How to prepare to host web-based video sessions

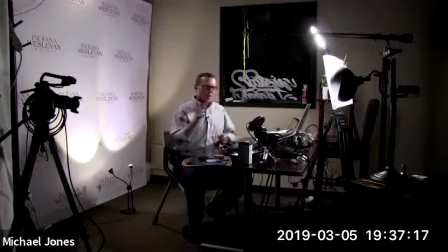Obviously, I've got a lot more gear here than you're going to need to do webcasting because of the nature of wanting to give you different angles on what I'm doing and talking about today. So in this setup that you're looking at in a wide view here, let me point to some of the lights that I'm using and what they're called and what their purpose is, okay?
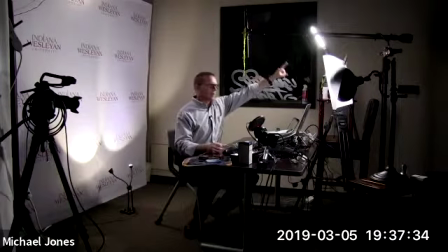So one of the first lights that I'm using is this light up here. I believe that you can see that. Yeah, you can. It's a long bar light. I'm using as what's called a key light, and the key light is at a 45-degree angle from me, and it is the brightest light in the room. Okay, this one's going to put off the most light, and it's going to give me the most light in my face. So I'm going to switch back here. So if I were to turn off the key light, let me show you what that is.
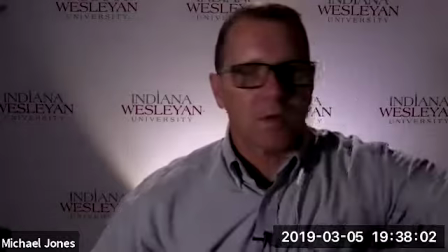So that was my, oops, turn it off. There we go. So that's if my key light is off.
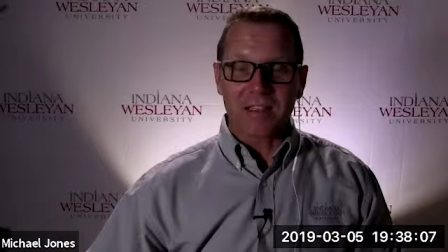So you can see that it's a significant amount of light in the scene. So I'm going to turn that key light back on.
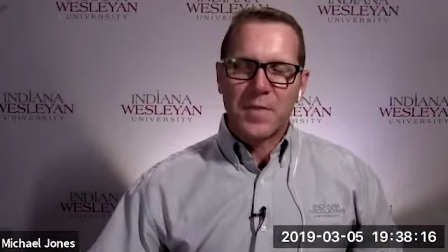Okay, there's my key light. It's at its brightest setting again. I want to show you one other thing about color temperature. So color temperature refers to what they call the Kelvin rating, or they'll call it like 5,000 degrees Kelvin. That rating is the color of the light. So if you have the lower end, like 2,400 or 2,400 degrees Kelvin, those are your warm kind of yellow lights. Then you've got the color schema that I'm using here, which is a 5,000 degree Kelvin, which is more, it's considered daylight. It's close to daylight, like the light that you would get at midday, not sunset or sunrise, but midday daylight. It's a very blue light. As an example, I'm going to go to a close-up view here.
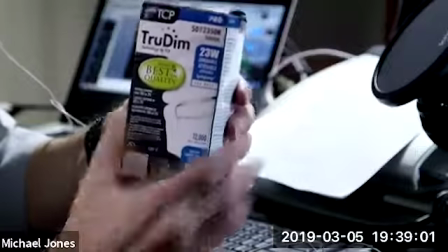So this is a bulb that I replaced in one of the lights, which the fill light that I'm using.
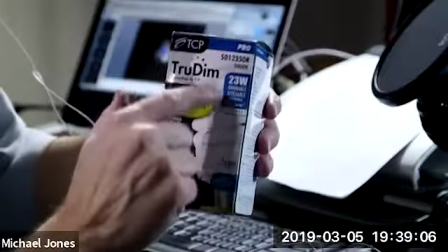This bulb in the store is labeled 5,000 degrees Kelvin.
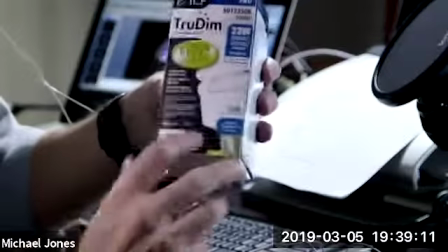I hope you can see that. It also says down here that it's daylight.
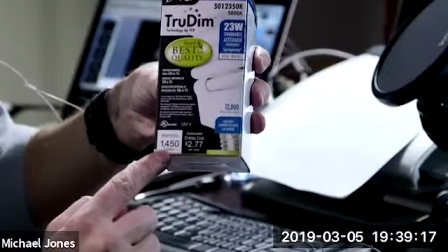Okay, and it gives me the brightness rating of it. So it's 1,450 lumens, this bulb is.
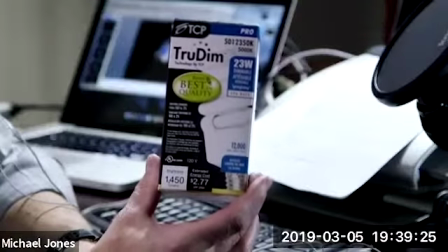Now, I bought this bulb at a local hardware store. You can get them at Home Depot, Menards, Lowe's, whatever's close for you.
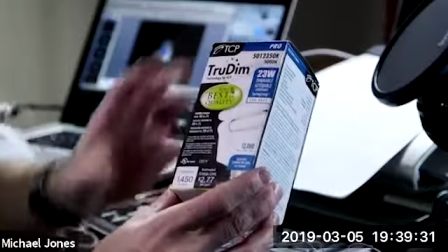This is a CFL, so basically it means it doesn't put off a lot of heat.
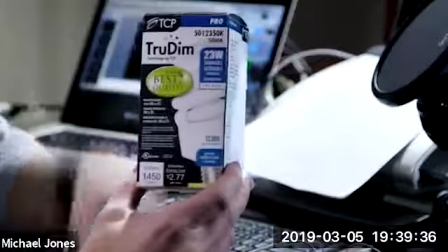So I can put a bunch of them in and around a room and not be melting.
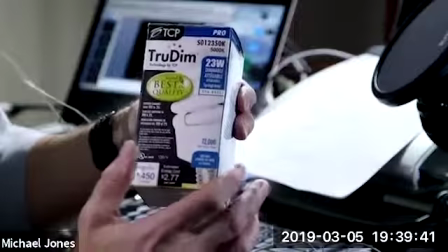And it's only using 23 watts, which is nice. The other thing I'm going to point out is that it's dimmable.
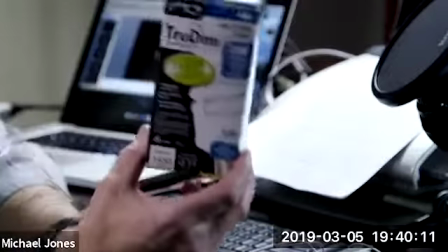So that's an idea of the type of bulb you can get. Now, they are a little more expensive than regular bulbs, but if you can balance that
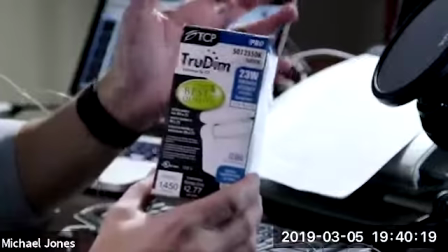Kelvin degree all to the same bulb, it doesn't really matter if you're 5,000 or 2,400, as long as they're all the same.
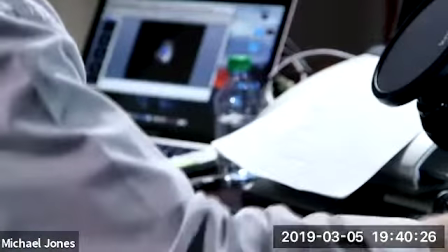But let me show you why that's important, okay? So I'm going to switch back to our main view here, and I'm going to change. One of the nice things about this key lamp, let me give you this look.
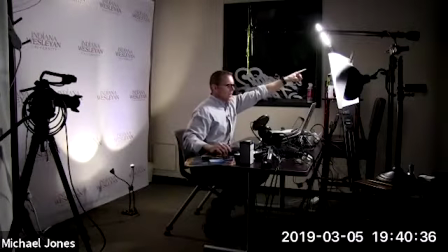One of the nice things about this lamp here is that it allows me to change its color temperature dependent upon what's outside. Now, the desk I have at home has a window here, my workstation, and this light.
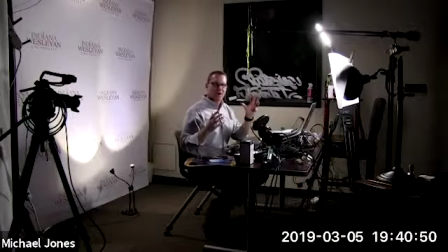And I typically will turn this light around and bounce it off the wall because I like it to be a little softer. But if it's a warm temperature outside,
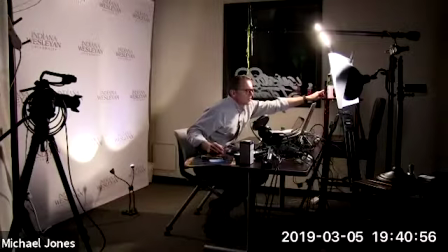I can change the color temperature of this to this yellow hue. Now, let me switch back here.
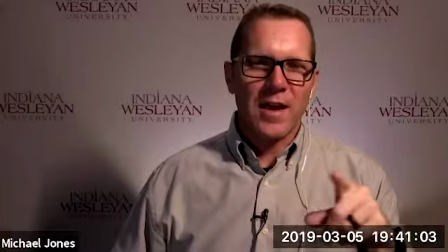Now I'm mixing two different colors of light. So let me cycle that.
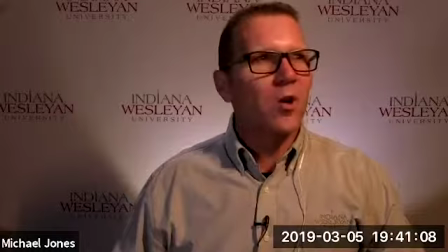So that's a real warm yellow. That's probably around 2,400 degrees Kelvin.
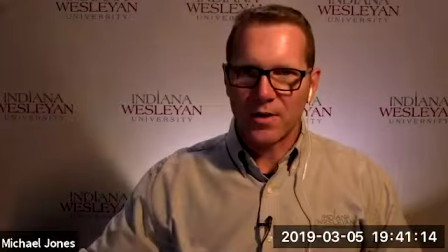But on my fill side, I've got a light over here. I'm going to increase its luminance, which is blue.
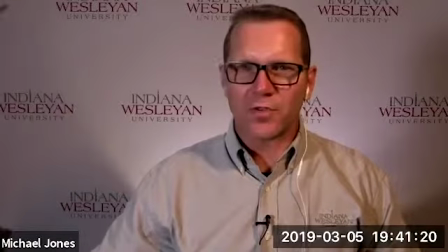So it's the 5,000 degree Kelvin bulb that I was showing you box. See the confusion in the image? Now all of a sudden what's supposed to be white isn't white anymore. And it kind of gives this weird hue.
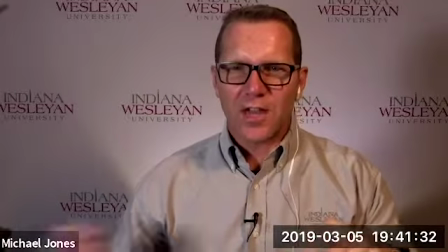On one side, I've got blue, which comes off as a little bit green. On the other side, you can really see it in the shadows. See this yellowish, brownish shadow.
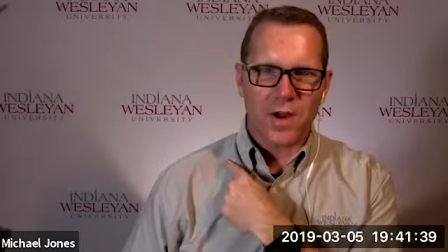And then on this side, you've got this grayer, more true to color shadow on this side.
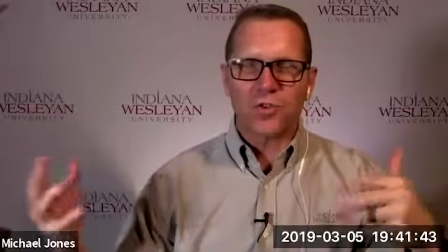That's because I'm using two different color sources.